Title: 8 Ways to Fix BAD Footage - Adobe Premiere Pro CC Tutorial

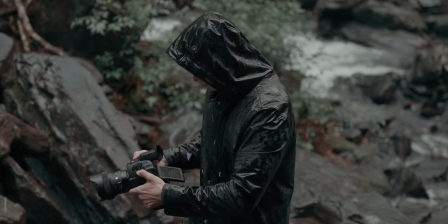58s
When you're frantically shooting in the field, it can be easy to overlook certain details like shutter speed,
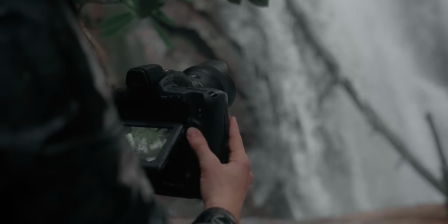66s
ISO, white balance, perfect framing, the list goes on. But that doesn't have to be a complete deal breaker for your footage.
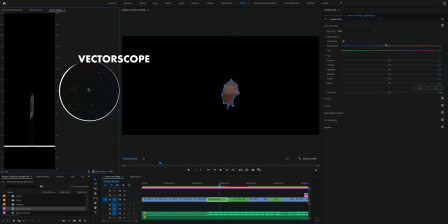74s
So today I wanna share eight super simple editing techniques that you can use to fix up some of those things that you might have overlooked in camera. And for that one person in the comments right now, Yes, of course, you should always get the footage as correct as possible while you're shooting it.
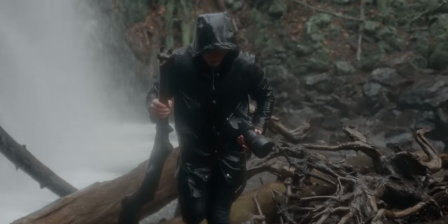93s
That's not the point of this video. When we shot the intro that you just saw, we were standing in a river in the rain.
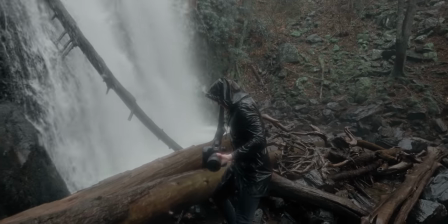102s
Main priority was to not get washed away and not destroy our cameras. The 180 degree roll may have come second at times. That being said, let's jump on in and first talk about fixing the white point of your footage,
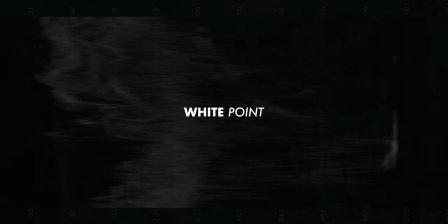116s
how bright the brightest pixels in the shot are. On most cameras, if you're shooting in a log color profile and you're not at your camera's native ISO, then the dynamic range is limited.
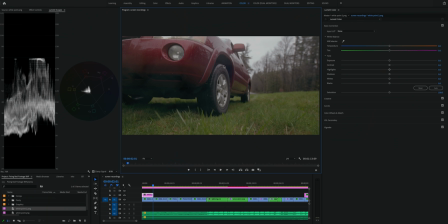129s
And the result of that is that your white point and your highlights will be kind of squished down to where they're not quite all the way to 100% white. So you can see that on the scopes in Premiere,
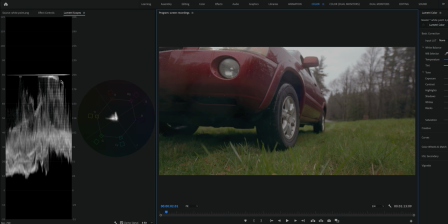144s
you'll see that your highlights are kind of squished down to this big lump that's below the actual white point.
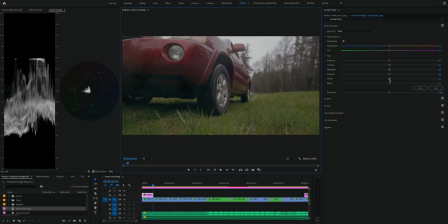150s
The easy fix for this is just to use the Lumetri color panel and adjust the whites of your footage
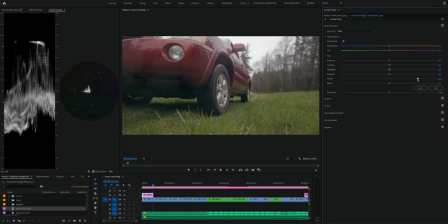156s
until you see those brightest pixels hit 100 on the scopes. This isn't gonna bring back any detail in the highlights,
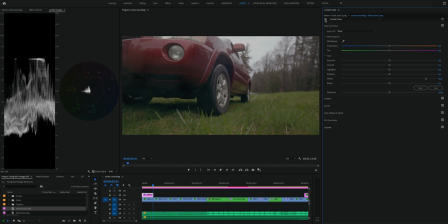164s
but it will prevent you from having that weird kind of gray, a not quite white highlights look. Next up, let's move on from white point to white balance. And this is another thing that's ridiculously easy to just overlook on location and can completely throw off your color grade. But luckily there are a few easy ways to correct it in post. So the first and probably fastest way most of the time is to just use the eyedropper in the Lumetri color panel.
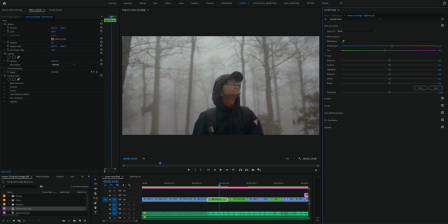194s
Just use that eyedropper to select something in the frame that should be white like a white t-shirt or a white wall and premiere will adjust the temperature and tint of the shot so that that area of the frame is white if you have skin tones in the shot you can also mask
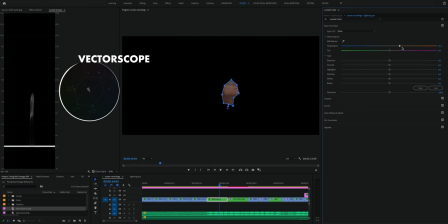211s
those out to isolate them then look at the vector scope in the lumetri scopes and adjust the temperature and tint so that that skin tone is accurate and if you don't have a white object or skin tones in your shot it's perfectly fine to just adjust the to white balance manually.
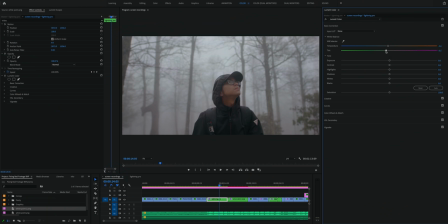228s
Just look at the shot and adjust the temperature intent until it looks more accurate.
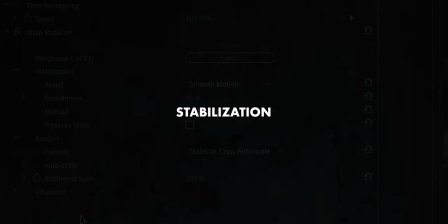233s
Next up, let's talk a bit about stabilizing your footage and how useful it can be, but also when you should avoid it because it can definitely ruin the clip if it's used the wrong way.
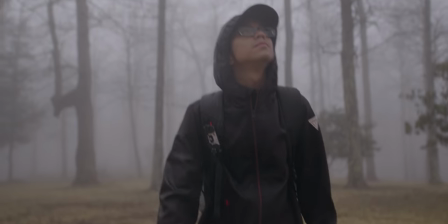245s
If your shot has very noticeable handheld camera motion in it or just a lot of motion in the frame,
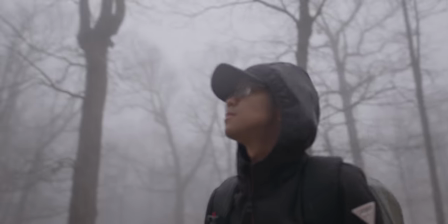251s
then I would stay away from trying to stabilize it in post.
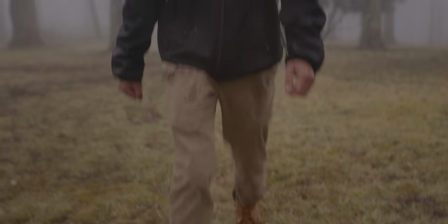255s
I mean you can give it a shot but you're probably not going to be too pleased with the results and honestly
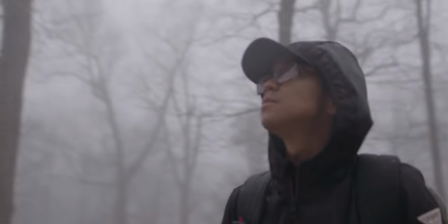260s
most of the time it just makes the motion even more noticeable in the final result.
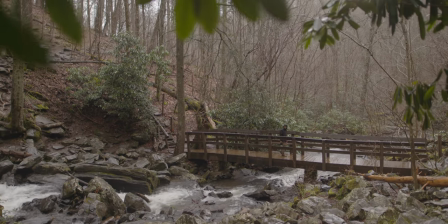266s
But if you have a shot that's already pretty stable in its camera motion and just doesn't have a ton of motion throughout the frame in
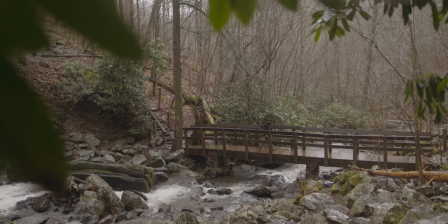272s
general then you can use some post stabilization to get rid of those tiny little distracting jitters.
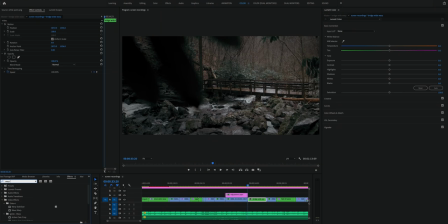279s
It makes a huge difference. Since I'm working in Premiere, I use warp stabilizer for this, but most other software like Final Cut and DaVinci has some kind of stabilization tool built into it. And I almost always reduce like the smoothness or the intensity of the effect to like somewhere between five and 10%,
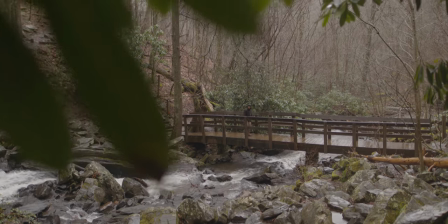297s
sometimes even less, just so it's not noticeable. And so it's not distracting from the camera motion and making it look wobbly and weird.